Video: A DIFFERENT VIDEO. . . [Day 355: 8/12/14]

Alright, so on this specific shot, what I'm gonna do is I'm writing the whole video. I was gonna do stats, but what I'm gonna do now is I think I'm gonna overlay music or audio tracks to like the stats. But for this, I'm going to kind of do like a message. So at this point, it says to experience the little moments that make the big ones, because that's what vlogs are, right? It's like you watch every day, so when big things happen, that's when you feel it.
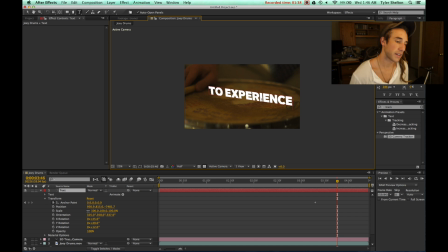[4:38]
So that's basically what this is going to say. And on this, I have to play around with the text a lot, so this is going to take a second. Okay, I'm going to make the little moments small because they're little. Itty bitty. Kelly Ripa. I like that. I think that looks good.
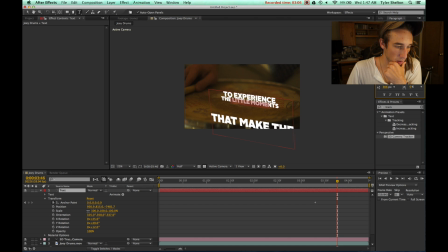[4:55]
I'm gonna bring this size down a little bit. Make that a little bit smaller. don't want to make it too small though. A little bit smaller. The little bitty Kelly Ripa moments. Almost done here, guys.
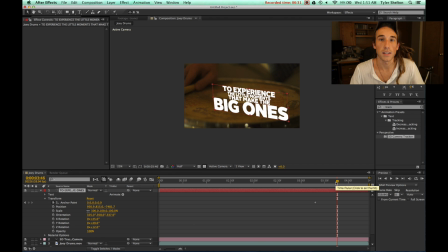[5:08]
I'm just readjusting stuff. Alright, I think that looks decent. Now I just have to slide it over a little bit. Wonder if I can do that. Yeah. I can work with that. Alright, so this has a lot to read.
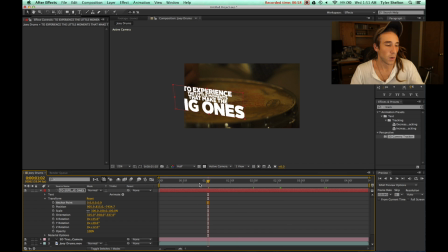[5:25]
So I want it to be like on screen as much as possible, because see what the tracking does, it moves the camera, it animates the camera to like what the real camera was doing, so you can throw text in, and instead of having to animate the text like frame by frame,
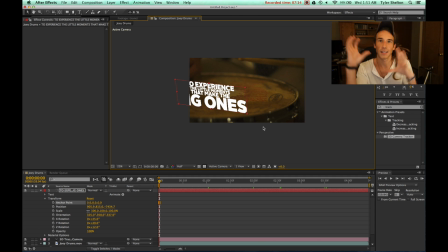[5:42]
and actually it really doesn't work that good because like the camera shakes a little bit, it makes it look natural, and it basically just connects it to the footage, which right now you can't really see because it's, yeah, when I render it out, I'll be able to show you.
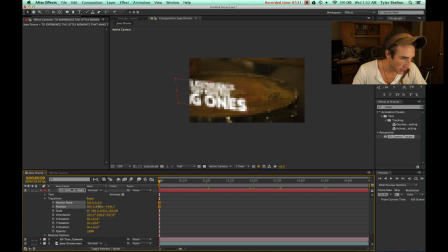[5:59]
But, so I want it to be on screen as much as possible, so you have more time to read it. So what I'm going to do, I'm going to put it in a spot to where you can read it pretty much the entire time it's on here.
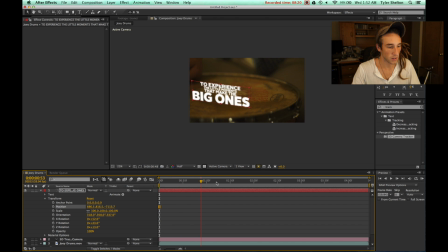[6:14]
Alright, so I like it right about here. I think that looks good. To experience the moments that make... Alright, now I gotta make the whole thing a little bit bigger. And that's it.
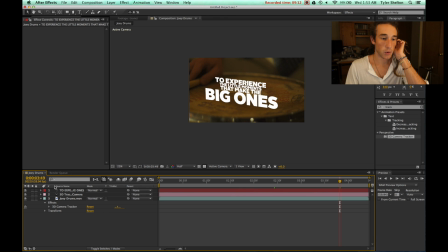[6:24]
What else I'll do to this to make it look a little bit more realistic is I'll go up to like the effects
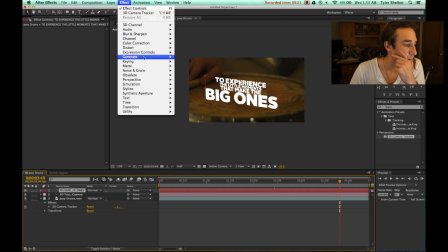[6:32]
and I'll throw, let's say, a little bit of a camera lens blur,
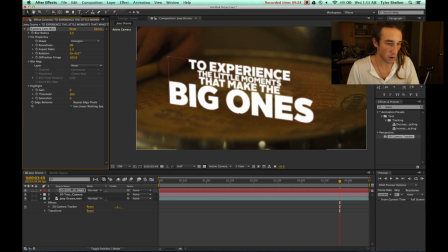[6:40]
so it's like, it's not real but it fits in with the scene, because see how back here it's not in focus? Well, I like to just give it a little bit of a softer edge
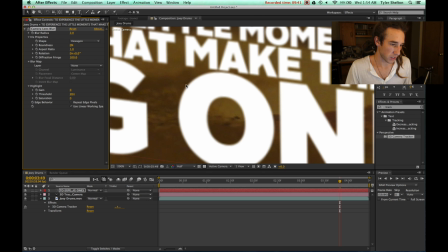[6:54]
to where it's still in focus but it blends with the scene really well because it pixelates it a little bit more,
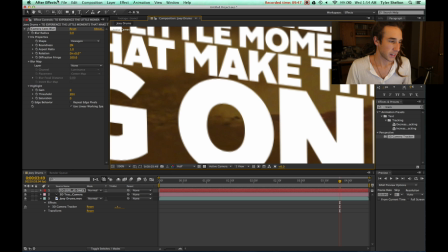[6:59]
versus see that hard line? I don't like the hard line.
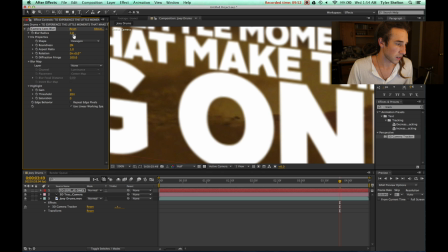[7:05]
That makes it kind of look unrealistic. So if you just like, not too much, kind of just softens it up.
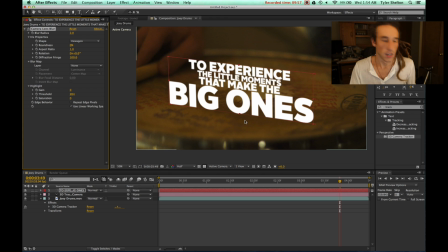[7:11]
There, tongue twister. It softens it up. Softens. I don't know, it's hard. And it looks like that.
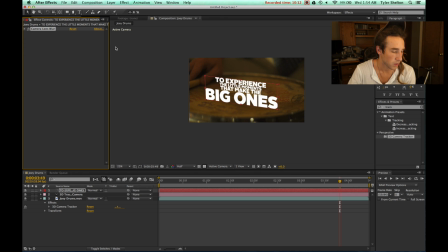[7:24]
And what I could do is actually I could colorize it, put another ramp on it, but I kind of like the way it looks. I like the way how crisp the white is. So that's gonna do it.
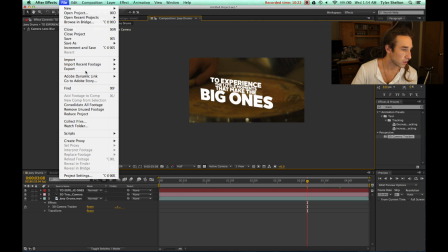[7:36]
That's gonna work. And what I'm gonna do is I'm gonna export it.
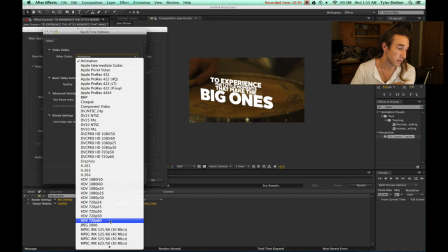[7:42]
Pick a name, pick a lossless file format. That's another thing that I'm not going to explain to you people who have no idea what that is.
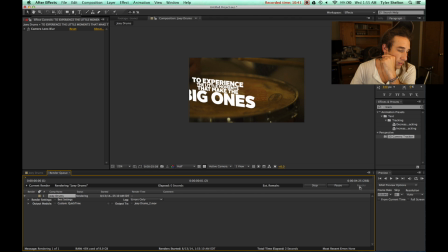[7:50]
It's too much. And we're going to render this out, which basically means it makes it all smooth and ready to go. So I can plug it into the final video and use it for editing. That's what I've been doing today, and I've just been doing a lot of that.